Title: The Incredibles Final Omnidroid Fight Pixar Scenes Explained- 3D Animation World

Hi, I'm Patrick Lin, Director of Photography of the first Incredibles. And I'm Robert Anderson, Lead Layout Artist on the Incredibles, and this is Pixar Scenes Explained.
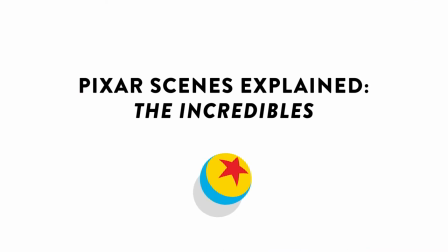Director of Photography on Animated Films, we're basically in charge of camera and staging. And normally in a live-action film, you know, you would do lights, camera, actions. But in computer animations, all those are sort of in reverse, so it's camera, action, lights. So as a lead layout artist, a large part of my job is actually helping to build out the scenes. Yeah, I think, you know, some of that camera actually feels really stiff, you know? But I think back then, it's not really the style.
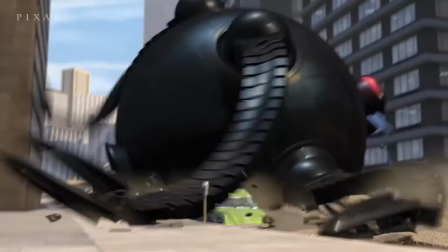(0:52)
Yeah, and we didn't have as many nice tools as we do now. So we have to add all that detail of the camera bouncing around and shaking.
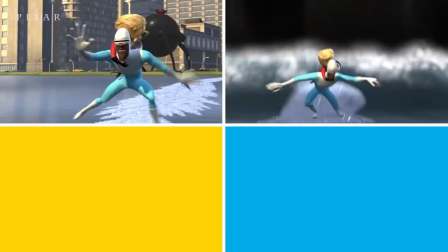(0:58)
Here is definitely the climax. And we do want to keep the camera moving to keep the energy going.
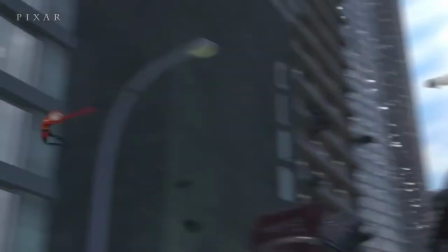(1:05)
At the last scene, when they're facing the Omnibots, you know, you can see on both ends a block by buildings.
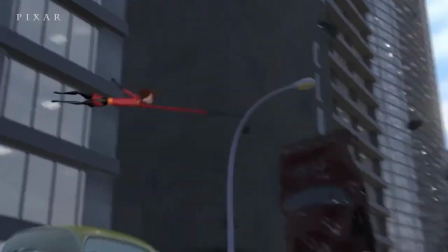(1:13)
So we don't see down forever. Yeah, so you can't see down. So you basically have to hide a lot of those perspectives.
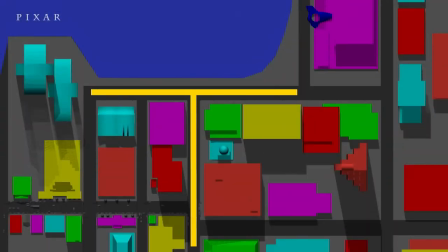(1:20)
So this is like a down view of what the city actually is. If you see there's the T-junctions, it's where most of the action takes place.
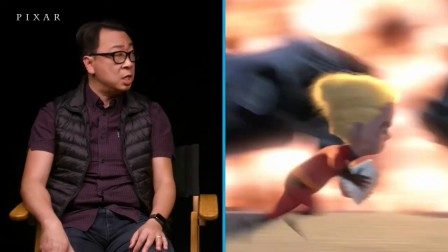(1:29)
And we built this sequence in about two and a half weeks. There's over 140 shots, if I remember.
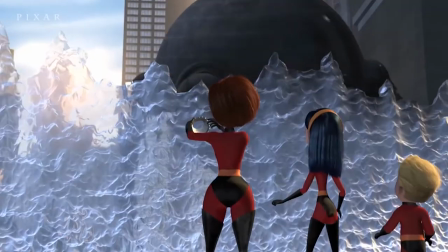(1:34) What are you waiting for? A closer target! You got one shot!
Incredibles is a very effects-heavy movie. This is the first film that we actually dip our hands into pre-visiting some scenes before actually going into productions.
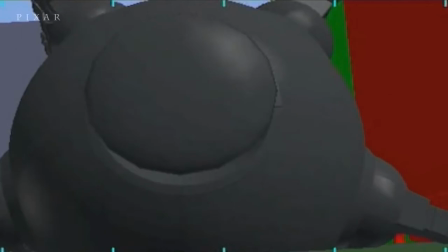(1:49)
Pre-vis or pre-visualization is working with the sets team to figure out the overall space.
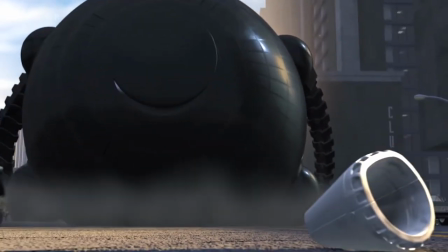(1:55)
How big is the city and the relationship with the characters in that environment. We don't know how fast Dash runs.
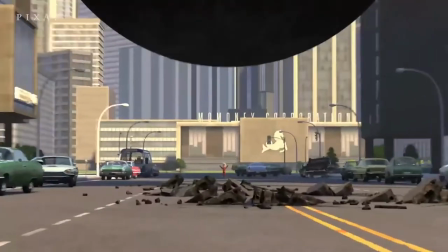(2:02)
If you really put him at 100 miles an hour, with this shot being like five seconds long, how big of a set do we need?
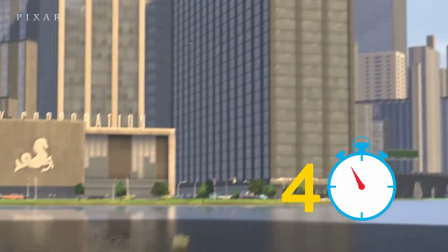(2:10)
And this pool,
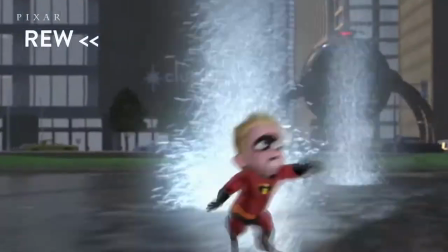(2:12)
you know, at first it was just a little reflecting pool because it was running so fast we had to build it bigger and bigger and bigger and now it's like a whole lake. When we're in layout we don't really have those effects, such as when the Omnibots, Every time he has to take a step,
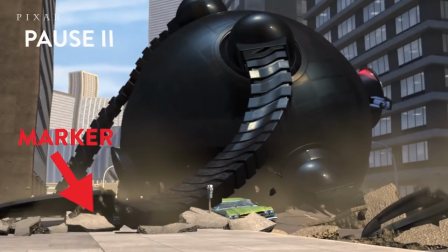(2:27)
we have to put in a marker down there so that we know where there's a footprint and things,
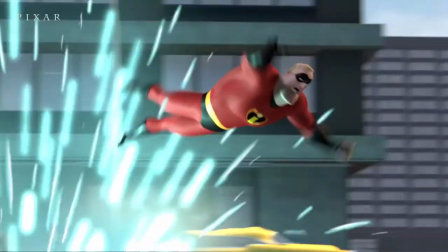(2:33)
people are going to fall down. The footprint is going to push down into the asphalt, right? And we didn't have anything.
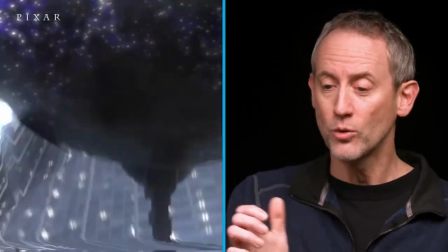(2:38)
We just had a flat plane. So we had to mark it so we knew where the characters, if they were running, would fall into a hole. I like the humors. I think it's just like the idea of the family fighting for like a TV remote control.
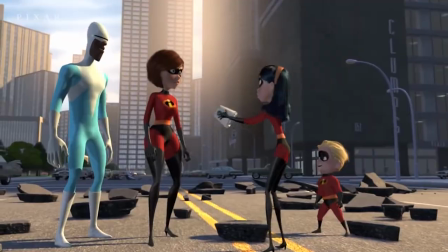(2:52)
I think it's just funny.
Mom, I've got it. I've got the remote.
I really do like the moment where Bob releases the claw,
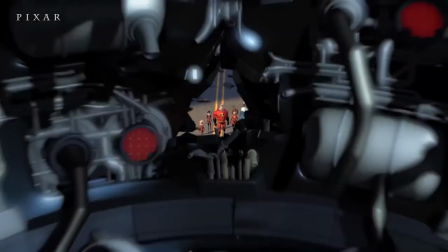(3:00)
and just that shot flying through and pulling back through the open hole in the Omnibot was super cool.
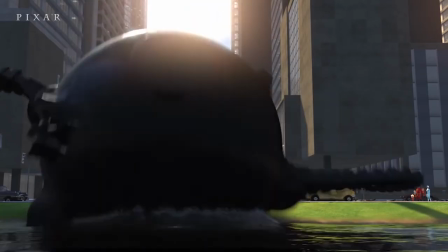(3:08)
I can't believe we got that done. We had to make it incredible. I'm Robert Anderson. I'm Patrick Lin. Thank you for watching Pixar Scene Explained.